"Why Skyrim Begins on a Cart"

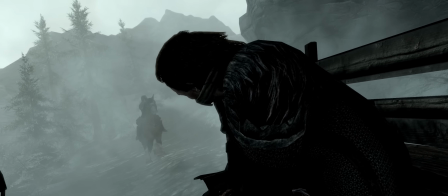4:02 You start to hear the rattling of seasoned wood, the steady rhythm of breathing, the clomping of hooves,
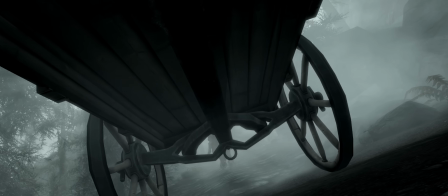4:08 and layered over it all is the grind of wheels against their axles and this syncopated rhythm from the cobbled road beneath you.
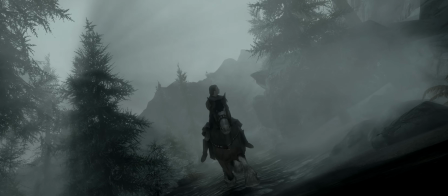4:14 And then finally, the sound of a horse. But as unorthodox as this is, I actually really love this. You know that Skyrim is going to be this slow, methodical thing just from the start, the way that they make you sit in silence, the way that they trust you to give them attention.
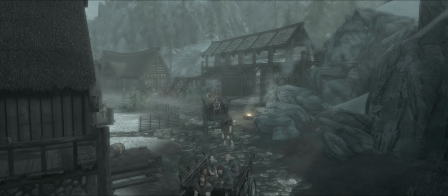4:31 But with the cart and with the breathing, there's also a hint of French horn.
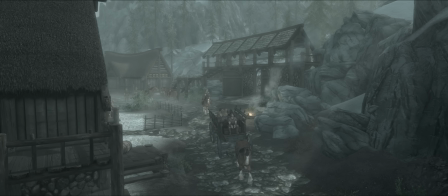4:35 Now, Jeremy Soule is my 7th most listened to artist on Spotify of all time, and I've streamed his songs
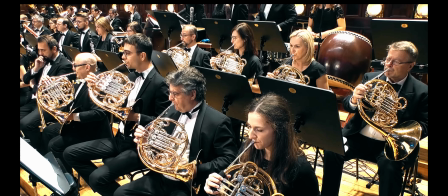4:42 1,239 times in my lifetime, which is not including the insane amount of time I spend listening to Elder Scrolls music and ambience,
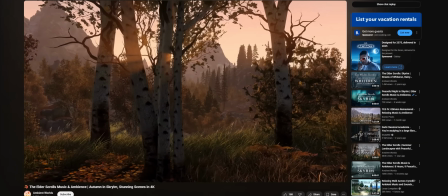4:49 Autumn, and Skyrim stunning scenes in 4K on YouTube, which might double or triple that number.
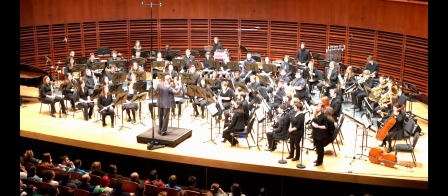4:54 But safe to say, I have a lot to say about the music of Skyrim, and I'm going to be holding back in this video.
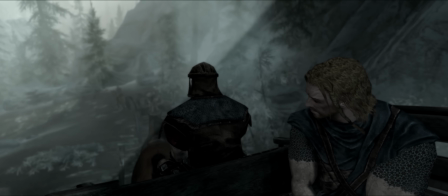5:00 But I will say that Awake, the song that plays here, is one of the game's most unique tracks,
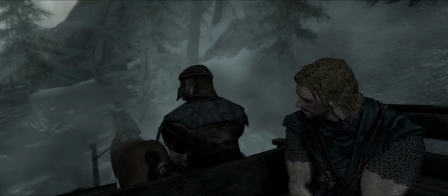5:05 and that its usage is preordained and scripted to follow the exact beats of what the game knows will happen in the intro sequence.
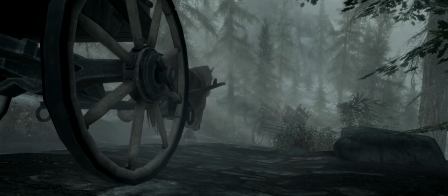5:11 It's the only time in the game that things are so on wheels, so they want to make sure that they nail it.
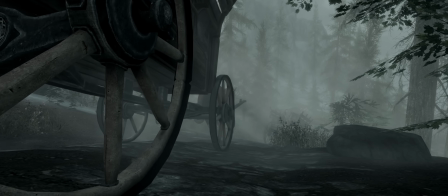5:15 And so they're able to use a term that I was shocked to find out in my film classes in college is literally called Mickey Mousing.
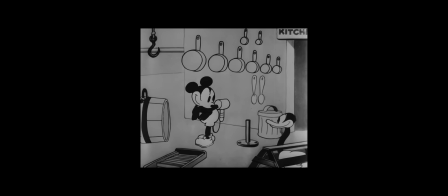5:21 It's basically when a soundtrack is written and performed to perfectly align with the visual on screen.
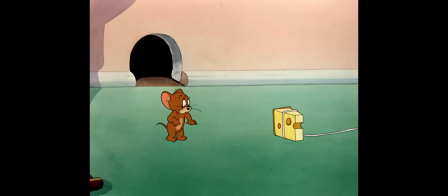5:26 Now, in Mickey Mouse and in other films and media, it's quite in your face and on the nose, whereas here in Skyrim,
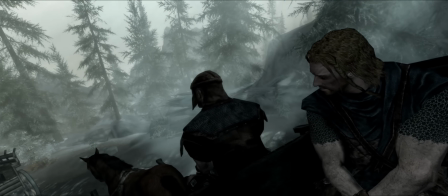5:32 it's much more subtle, but it's worth pointing out because the rest of Skyrim is accompanied by random music beats.
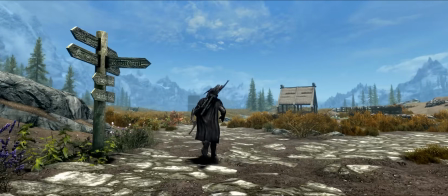5:38 There's music you hear in the overworld, in dungeons, and combat, but it's all hard-coded to various triggers. And Skyrim breaks this rule just once. It breaks it in this opening cinematic, which is not just rare for Skyrim, but it's actually pretty rare to find in any video games. You'll see it in some of the longer story-driven content, but in an RPG like this, it is very far from common. And you hear this effect as the soundtrack swells once and then twice while we're still enshrouded in darkness,
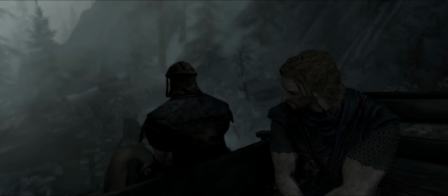6:02 before descending as if to make room for the visual that slowly appears on screen.
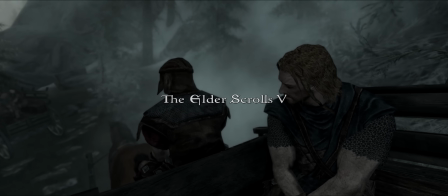6:07 And you'll hear this song Awake just once, and to me, it's the glue that holds this whole introduction together.
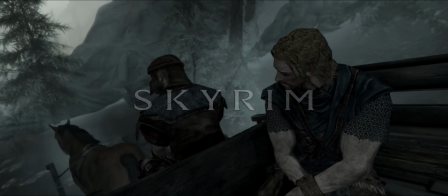6:12 And it comes back to crescendo just as the game name is finally revealed. Skyrim, right, that's what this video is about.
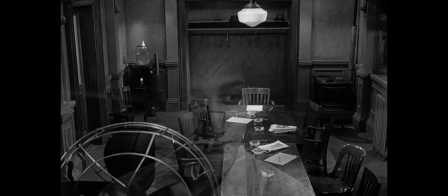6:25 In 1957, Sidney Lumet released a quietly revolutionary film called 12 Angry Men.
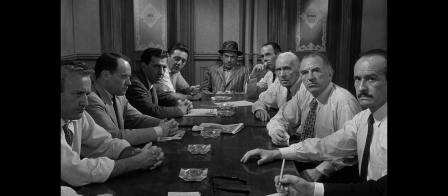6:31 In the movie, 12 jurors, confined to a single room, gradually reveal their worldviews through nothing but conversation.
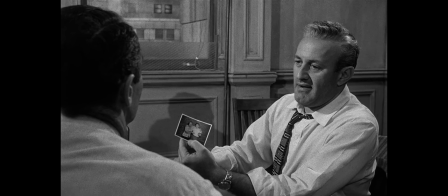6:38 There's no action, there's no visual spectacle, it's just dialogue.
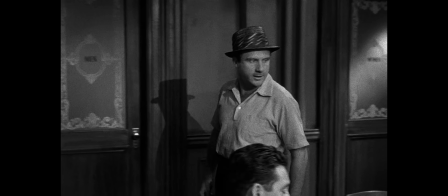6:41 But through tone and silence and increasing friction over the course of the movie, the world beyond that room begins to take shape.
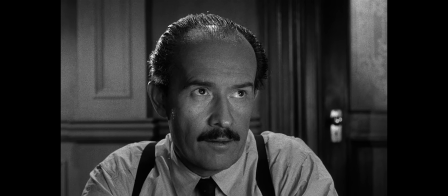6:48 It's not one that we ever get to see directly, but one that's reflected in the characters themselves.
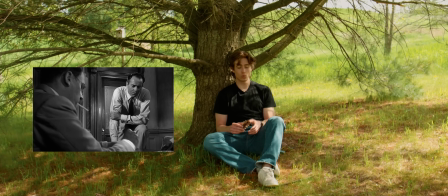6:53 I actually had to watch this movie for part of my film degree in college, and I know that it's a work of art, but I really didn't like it.
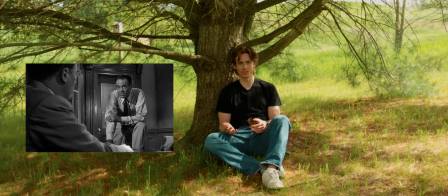7:01 And I think it's because it was assigned as homework, so it felt like homework. But looking back,
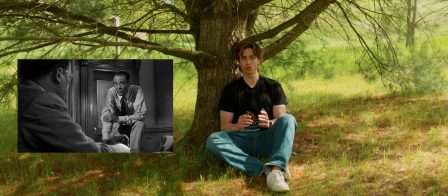7:05 I'm actually really glad that I watched it because I saw a lot of similarities between Sidney Lumet's 12 Angry Men and the 4 people sitting in Skyrim's cart in the introduction of Skyrim.
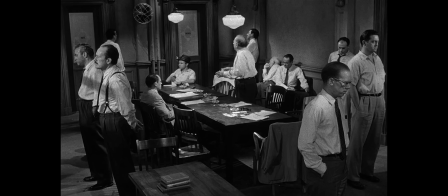7:14 I mean, of course, Ralof, Lokir, Ulfric, and the cart driver, they don't give intricate speeches like you'd see in the movie.
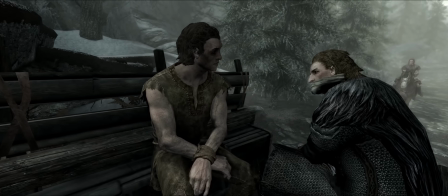7:20 They bicker, they glare, they sit silently.
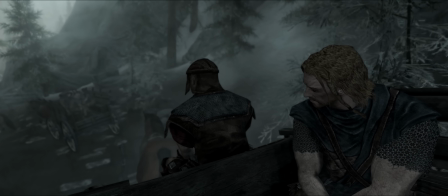7:23 But in just a few lines and through the careful direction of voice acting, framing, and silence, they tell you everything you need to know about Skyrim's world.
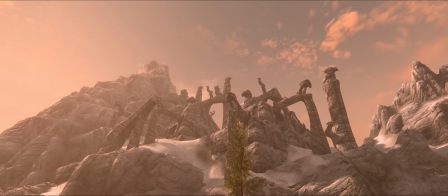7:32 The most iconic character in the introduction is definitely Ralof. He's the first to break the ice.
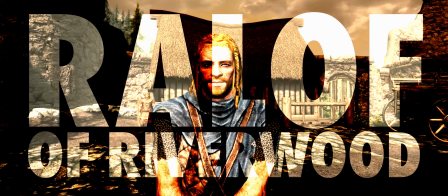7:37 Hey, you're finally awake.
Ralof serves as the poster child for the Nords of Skyrim, the people at the heart of the game.
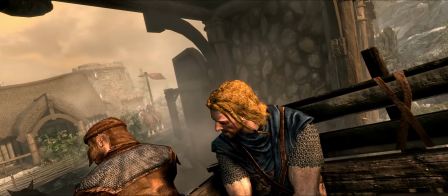7:45 He's gruff, he speaks with a Nordic twang.
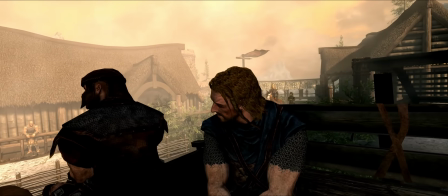7:48 He's quick to try to form a rapport with you as a player, acting like you're on his side before you even get a chance to decide for yourself.
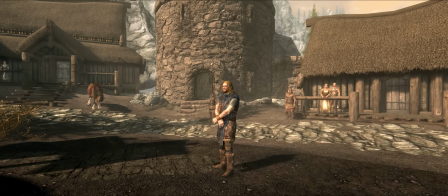7:55 And he wears this cape, which ties him to the Stormcloak Rebellion.
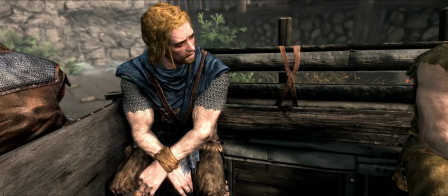7:58 Despite not knowing him, and despite not being loyal to his cause, he starts to position us as allies who inadvertently got caught in the same ambush.
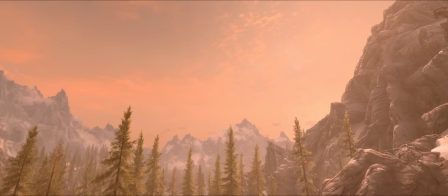8:06 And Ralof embodies the Nord everyman.